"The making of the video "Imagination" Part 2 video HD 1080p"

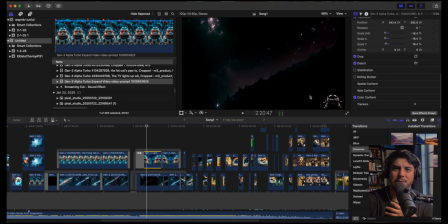1251s
And that was the only way that I was kind of able to accomplish that.
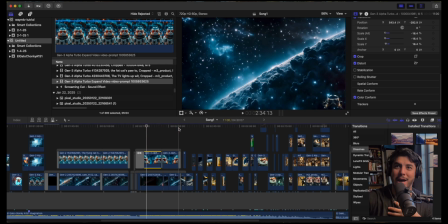1256s
So see, there's light there, so I added light to the cat. And it's weird because I had to go
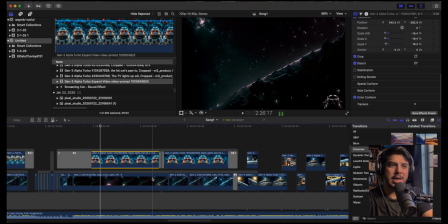1261s
through, like, if you see it, I was able to go through like different shots, right? Light, dark. I had to darken it up on this one. On this one, keep it dark with some light. Here, I had to lighten it up since it was already, the light was starting to show. And then here, a little bit more light.
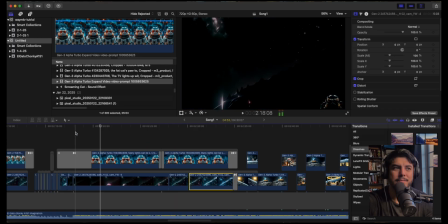1279s
I finally switched because I was just like, I didn't want to bore anybody there. So then, let me see what else.
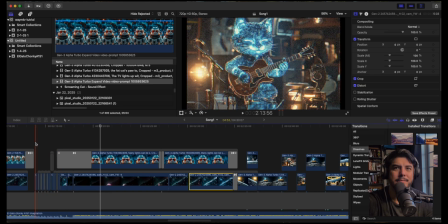1288s
Oh yeah, here. I was like, what can I do?
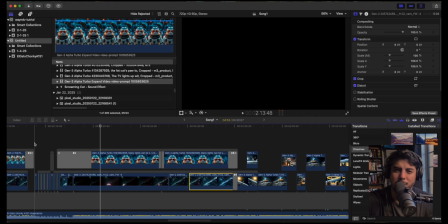1295s
So I was like, okay, maybe I'll cut it to a scene where the cat just coming jamming out.
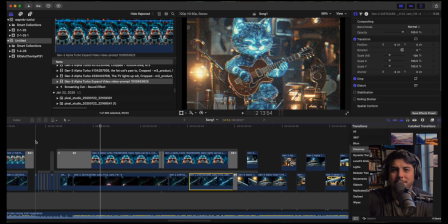1301s
Since after all, this is a soundtrack to him exploring, having fun in space.
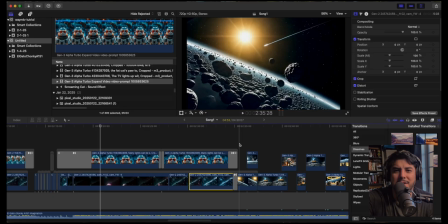1306s
Or maybe just going on a special place if you haven't seen the video yet. Okay, well, whatever. Here we go. This is... I generated this image in
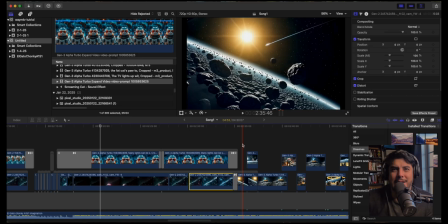1322s
Gemini. And I don't know if I put rocket or comet in an asteroid field, right? And then I asked Runway to animate it.
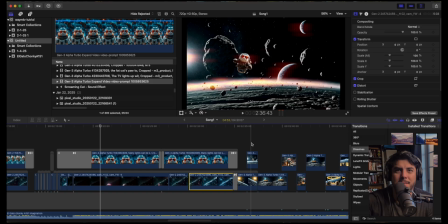1335s
And then here, and then I did another asteroid field. And then I put Chonky. I had cut out this picture from I don't know where, one of the pictures that I made, and Google or Gemini, when you cut it out, it's one of the soft programs that I have for my phone.
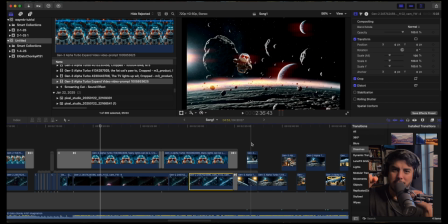1354s
You're able to cut them out and make them into a sticker. So I made Chonky, flying like that, into a sticker.
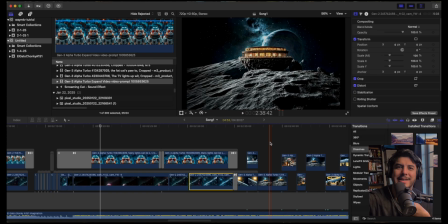1361s
And I kind of like, let me see.
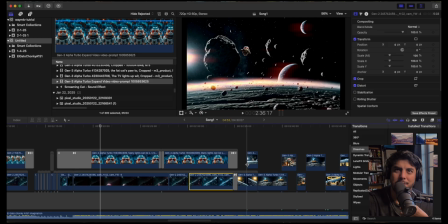1367s
I guess this is like old school animation, right? Where people would kind of have these small layers, small, big, bigger. So here, I had done 3 different, I guess,
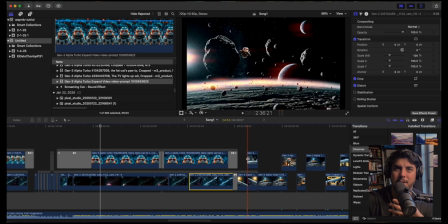1384s
pages of the same thing, but with Chonky being far, like I guess middle, and then bigger. So I processed it through Runway, and I did this. But now it looks like he has something on his foot. And I was like, I'm not going to go back and edit it.
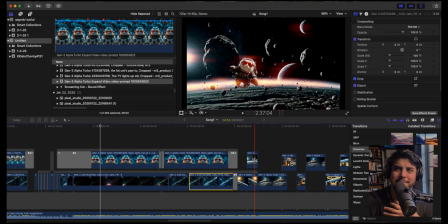1403s
But so the way I could pull it off is be like, oh, he's on a surface that helps him balance himself out when he goes back down.
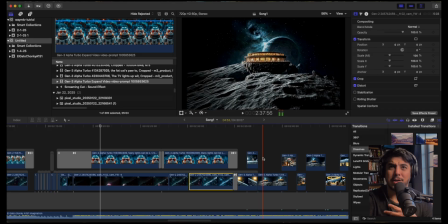1412s
So you see him arriving somewhere and coming down into this weird asteroid that has like a bar. I don't want fancy restaurant with all the fancies, that are just there,
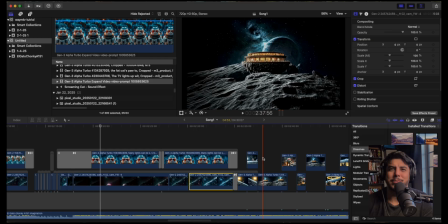1427s
And I'm like, okay, what do I do here? So I kind of had him. I was like, what do I do here? It looks cool. It looks sick. I was like, I love the way AI generated this, and that I wanted to show more, so I kept expanding it.
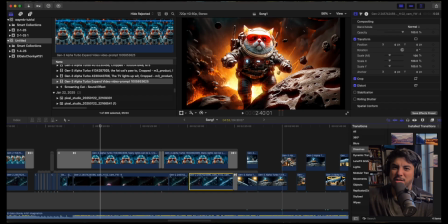1445s
And I wanted to show him arriving, like with his rocket. I don't know if I got that effect, but whatever.
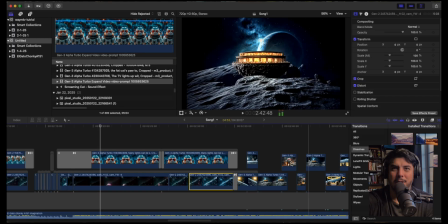1456s
So yeah, there's that. And here we are at the cool space. I don't want to call it bar. Space fancy restaurant club, space club, club space. If you're from Miami, you know. I don't know.
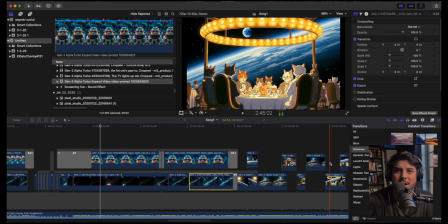1473s
So we have that, and then and inside, I tried to create a scenery with a bunch of fancy cats eating. I did this in a different app. I did not use Midjourney because I kept getting weird results and inconsistent results,
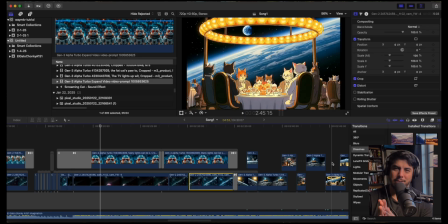1490s
and I guess at that time I was running out of Midjourney. What's it called?
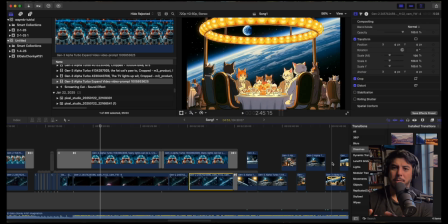1502s
Midjourney cool pictures. So I was like, okay, I have certain limitations. So, and I still have some from Google because I pay for the Google one. So then here we, and I was like, okay, let me see if I get anime cats.
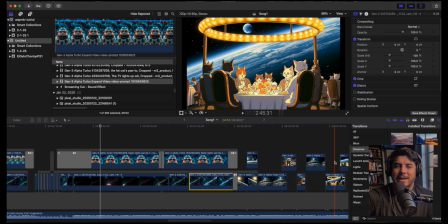1519s
With anime cats, for whatever reason, I think AI still has a thing where it's trying to develop like the more realistic something looks, the harder it is to generate better movements. So I was like, okay, let me find something cartoony. Maybe if it's from far, it could look somewhat real.
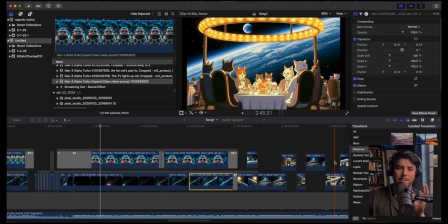1538s
But I think I was somewhat able to pull it off if you don't think about it too much.
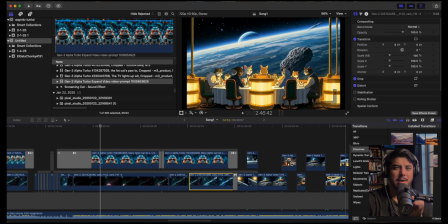1544s
But, or maybe you do think about it a lot and it bothers you in your sleep. Okay, well, here. Okay. So here's another scene.
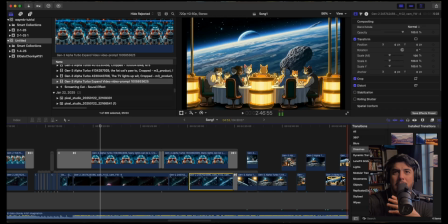1558s
I thought these were so cool. Um, and let me see.
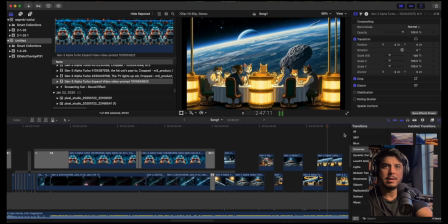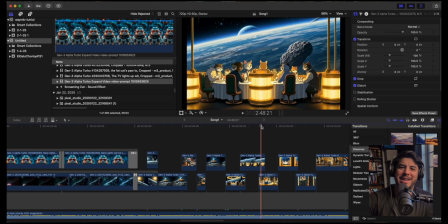1571s
Okay, so and I was like, okay, and now I want something to kind of like take away this weird seriousness to this. Well, unless I don't know, but I feel like it's too serious or too boring. So I'm like, okay, let me lighten up the mood and eat something else.
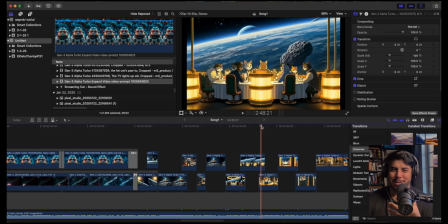1585s
So then I want to get a like a chunkier type of cat, or like a not a chunkier, but like a happy type of cat, just kind of like, I guess, bartending. Uh, so I'm space drink. I don't know.
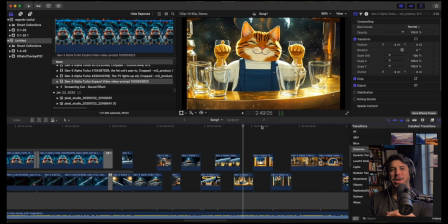1603s
And I got this weird video or prompt. I had a bunch of weird ones. And I'm like, first of all, nobody holds their wine like this unless you're a savage and somehow your fingers go through the glass, right?
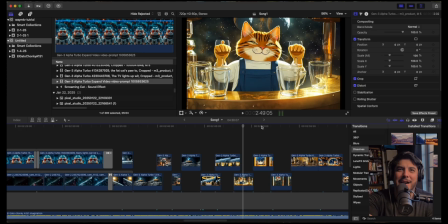1620s
But, man, I was like, okay. And then in my head, I'm like, but it's outer space. Does it work? Yeah, it does work. No, I don't know.
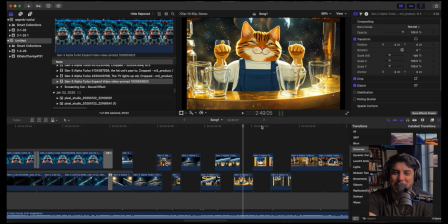1634s
But whatever. I was like, okay, I liked it so much because the generation made this cat super happy to a point that it made me happy.
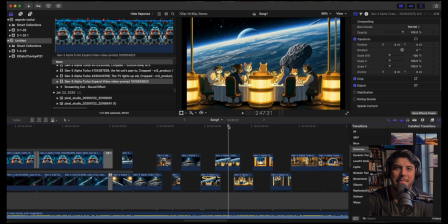1640s
I was like, okay, fuck, this cat's so happy. Just look at him. He's so happy. Oh, and here there's people drinking. Somehow somebody's drink is stuck to their whiskers.
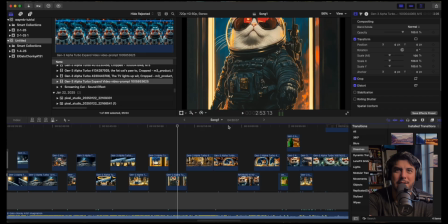1652s
Look at that. Then now the Chunky comes in after his amazing flight.
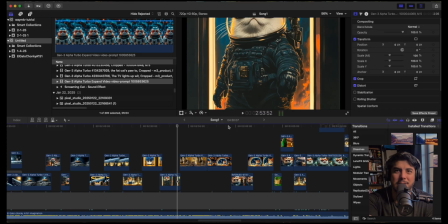1659s
I don't know what happened to his fingers, but I'll just be like, oh, it's just part of the costume.
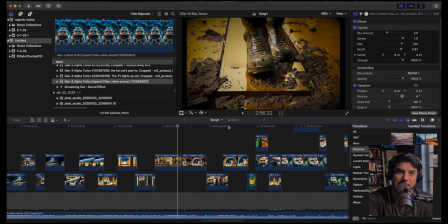1667s
Yeah, I was like, okay, I just want him to look like more, I don't know, like I wanted him to look out of place on purpose.
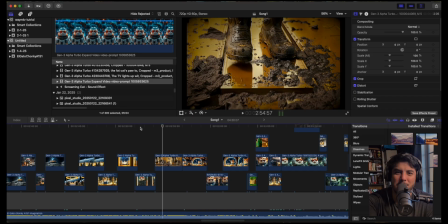1674s
So he comes in, mud, space mud or asteroid mud.
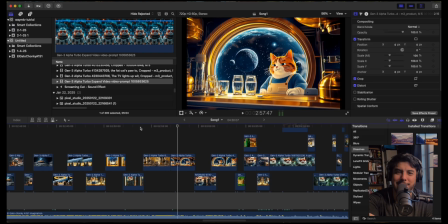1684s
And the bartender's like, hey, what's up, Chunk?
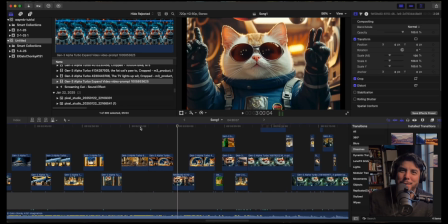1690s
And Chunky's like, I'm like, I think I posted well, the prompt was have Chunky, have the cat with, the describe thing, this cat, give a character reference, and have it ask signal a bartender for a drink.
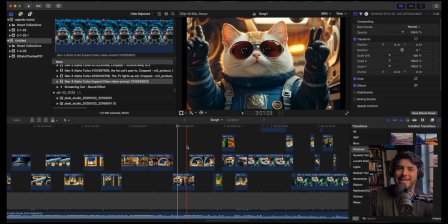1709s
So it gave me this weird prompt, I guess, and then and I think I posted on to get this one. This picture was have bartender acknowledge and give one drink, like, so it kind of did it.
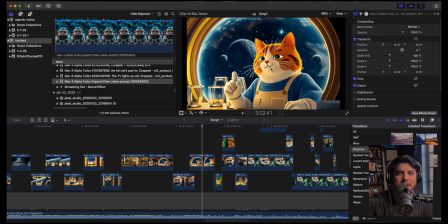1725s
It did a weird animation here. I could, I'm thinking like if I had maybe some good Photoshop skills or something, I could have probably fixed that. But whatever. I just say it's a bartender has a rugged look, but he's happy.
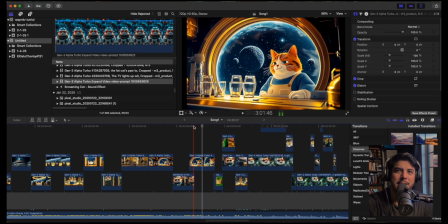1737s
Whatever. Obviously, difference in animation.
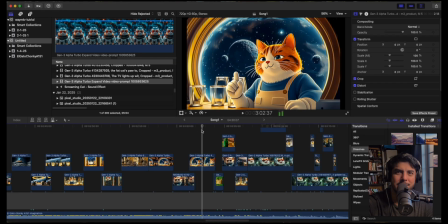1743s
But he's like one.
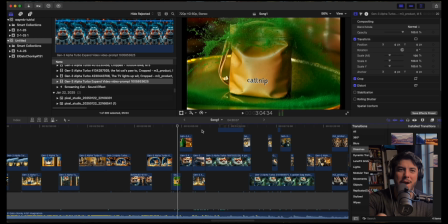1748s
And then voila, catnip.